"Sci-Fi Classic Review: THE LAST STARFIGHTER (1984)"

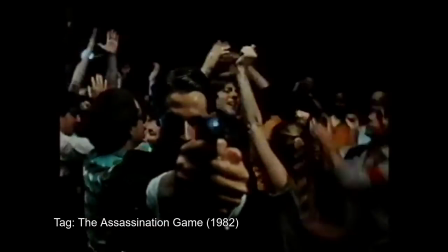[4:10]
Castle knew nothing about big-budget filmmaking and even less about cutting-edge visual effects,
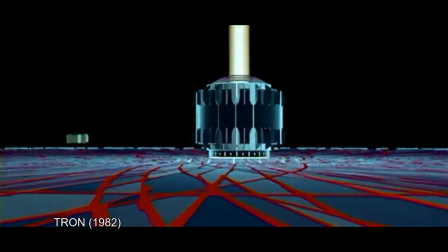[4:15]
but given that nobody except Tron's Steven Lisberger had any experience with extensive CGI in a Hollywood production, his inexperience was hardly disqualifying.
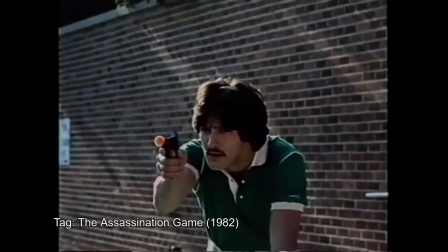[4:24]
Nick Castle, who had aspirations toward making musicals, framed the story as a musical without music,
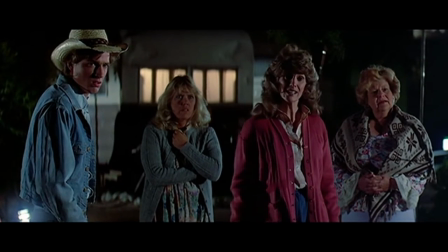[4:30]
with exaggerated theatricality and deliberately stereotypical characters. Castle, Addison, and Betchel all worked together to create the final script,
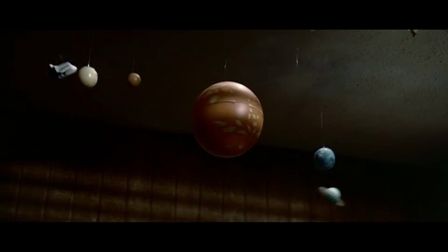[4:40]
doing their best to minimize the inevitable comparisons to George Lucas and Steven Spielberg by doing
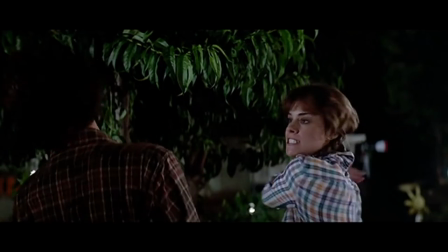[4:45]
things like adding a different romantic angle and changing the setting from suburbia to a trailer park.
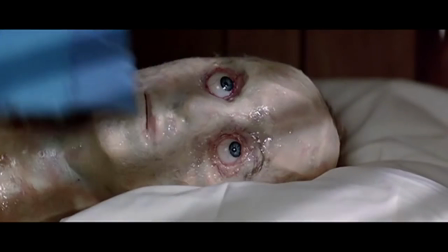[4:52]
Universal, which had a three-picture deal with Lorimar at the time, agreed to greenlight the production on a total budget of about $13 million, dollars,
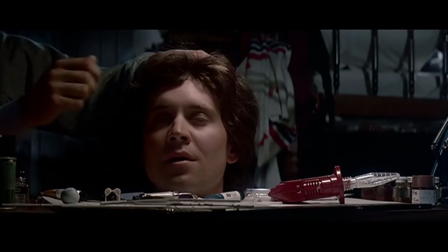[5:00]
though the studio heads did express concern over the planned use of computer graphics.
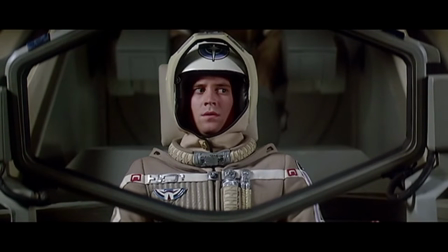[5:08]
For the lead role of Alex Rogan, whose character got his name from Jonathan Betchel's son Alex,
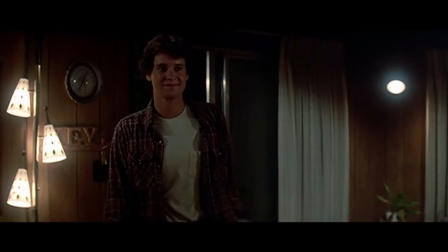[5:14]
they wanted an all-American teenage boy with the charm of a young Jimmy Stewart or Gary Cooper.
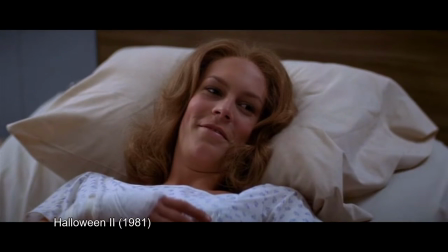[5:20]
When Castle was looking at rough edits from the then-in-post-production Halloween II, he was struck by the actor Lance Guest.
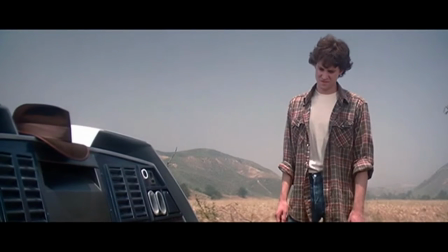[5:27]
Guest was brought in to audition and quickly got the part.
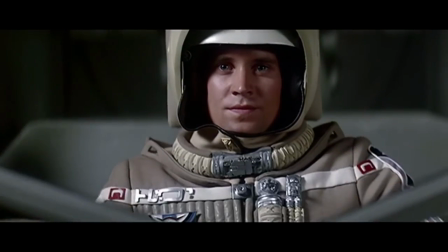[5:31]
A young actor who knew this could be his big break, Guest gave it his all, taking things, by his own admission,
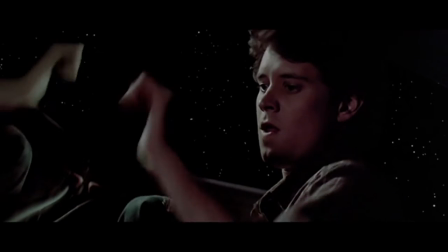[5:38]
a little too seriously, staying in character for long 10-hour days and pushing himself more than he'd ever been pushed before.
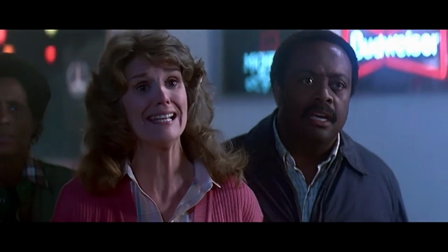[5:45] What is all this?
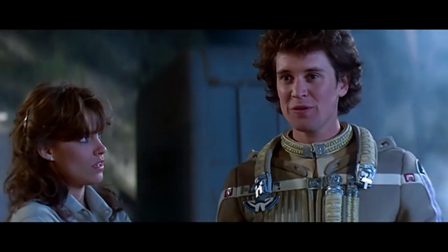[5:49] I, uh, I've been to another planet, Ma.
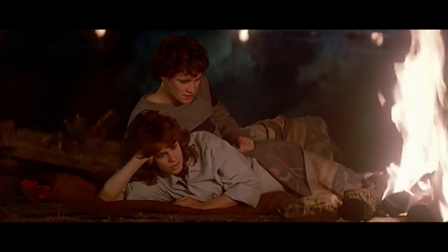[5:52]
After a few early test screenings, several more scenes were added involving the beta unit, an android replacement for Alex in the trailer park.
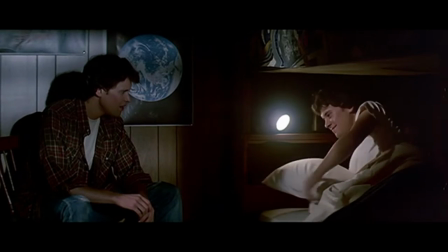[6:00] You're a robot? I beg your pardon. I'm a state-of-the-art, top-of-the-line beta unit.
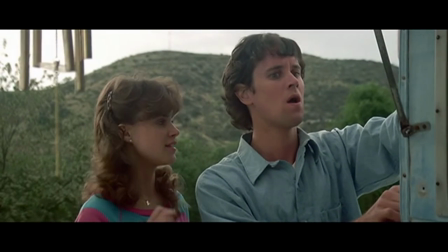[6:07]
Castle thought these would do a lot to give the film more originality and charm, but they posed a bit of a problem for Guest,
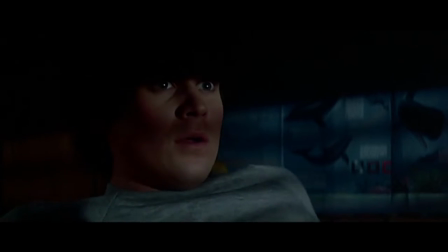[6:13]
who had already cut his hair for another part, and who happened to be suffering from a nasty cold during the reshoots.
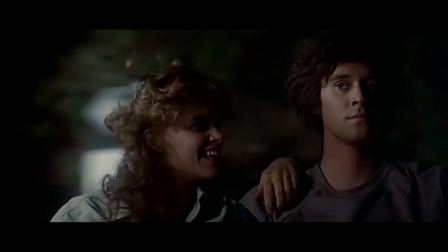[6:20]
Serendipitously, though, the unconvincing wig, pale look, and somewhat stilted acting helped to sell the beta unit's otherworldly nature.
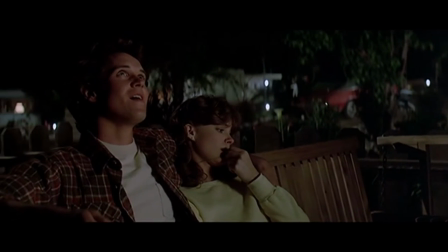[6:30]
For his love interest Maggie, whose character likely got her name from Gary Adelson's wife, Maggie, who cameos as this Rylan,
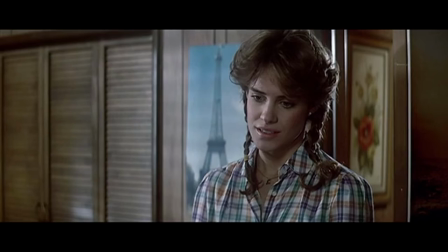[6:36]
they were looking for an all-American teenage girl with a girl-next-door charm. They chose the exceptional Catherine Mary Stewart,
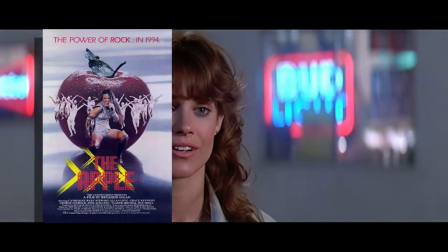[6:43]
who had starred in the sci-fi musical cult classic The Apple, as well as having a two-year stint on Days of Our Lives.
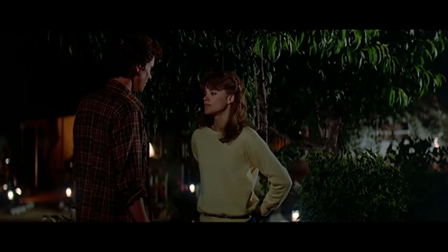[6:50]
The character of Maggie has more dimension than the other characters in the film, and as such, Stewart has more work to do than the rest of the cast.
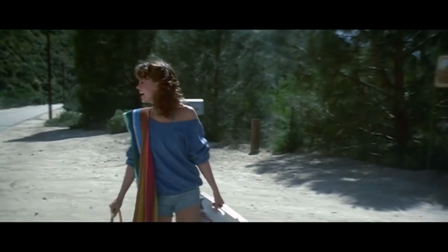[6:58]
To her credit, she makes it seem effortless and sells even the corniest moments of the script.
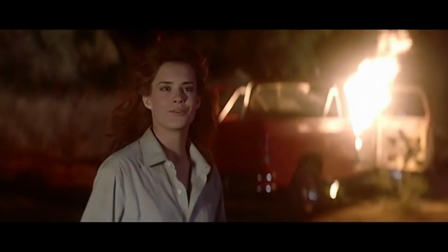[7:06] I love you, Alex Rogan.
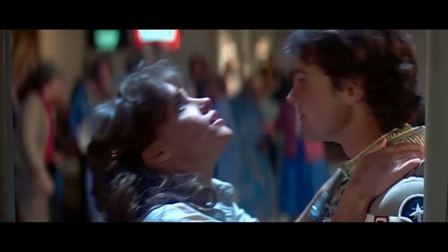[7:09]
If I'm being perfectly honest, though, I grew up with a bit of a crush on her, so perhaps my analysis isn't entirely objective.
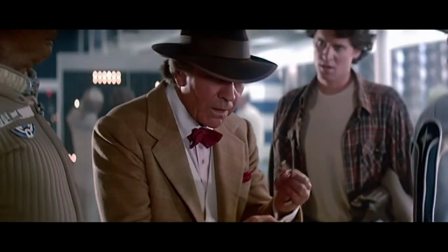[7:17]
No doubt the most memorable actor and character in the film has got to be Robert Preston's Centauri,
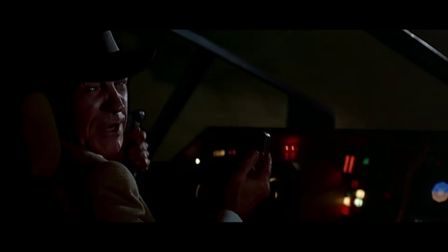[7:23]
the slick salesman driven by money who happens to be the genius responsible for getting Alex Rogan to save the galaxy.
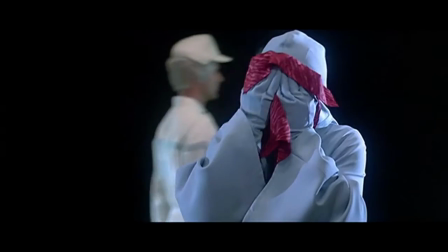[7:30]
Despite Castle's intention to make a musical without music,
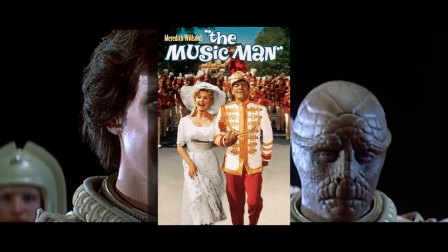[7:33]
it was actually Betchel's idea to hire the Music Man in what would prove to be his final on-screen performance.
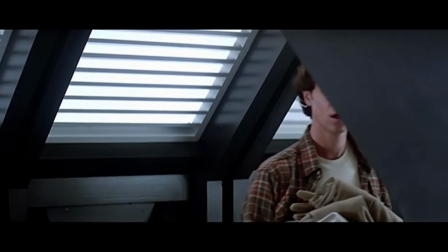[7:40] So long, Alex. Have fun. May the luck of the Seven Pillars of Gulu be with you at all times.
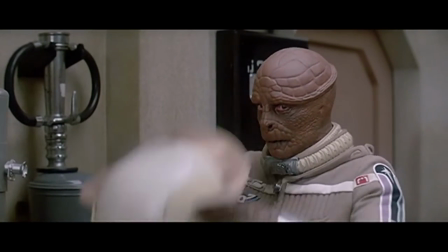[7:46]
Another acting veteran is the unrecognizable Dan O'Herlihy,
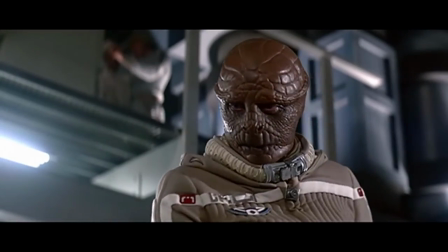[7:50]
a legendary character actor known for classic films like 1954's Robinson Crusoe and 1964's Failsafe,
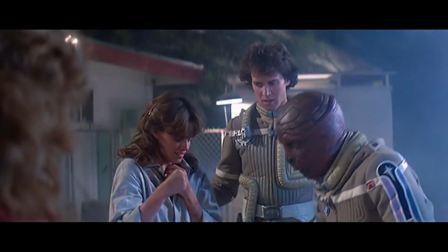[7:58]
though younger audiences would have recognized him at the time as Conal Cochran from Halloween 3.
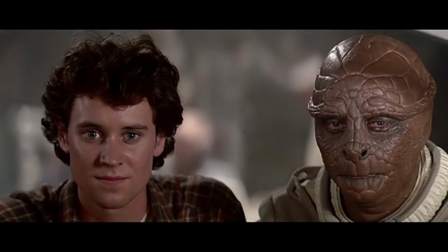[8:04]
Ohurlihy plays Grig, the turtle-skinned alien that serves as Alex's trainer and navigator.
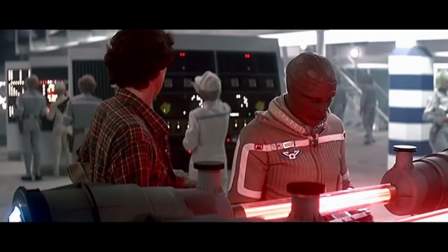[8:10]
The actor was unafraid of the heavy prosthetics and proved to be adept at the exaggerated facial movements required to make them look natural.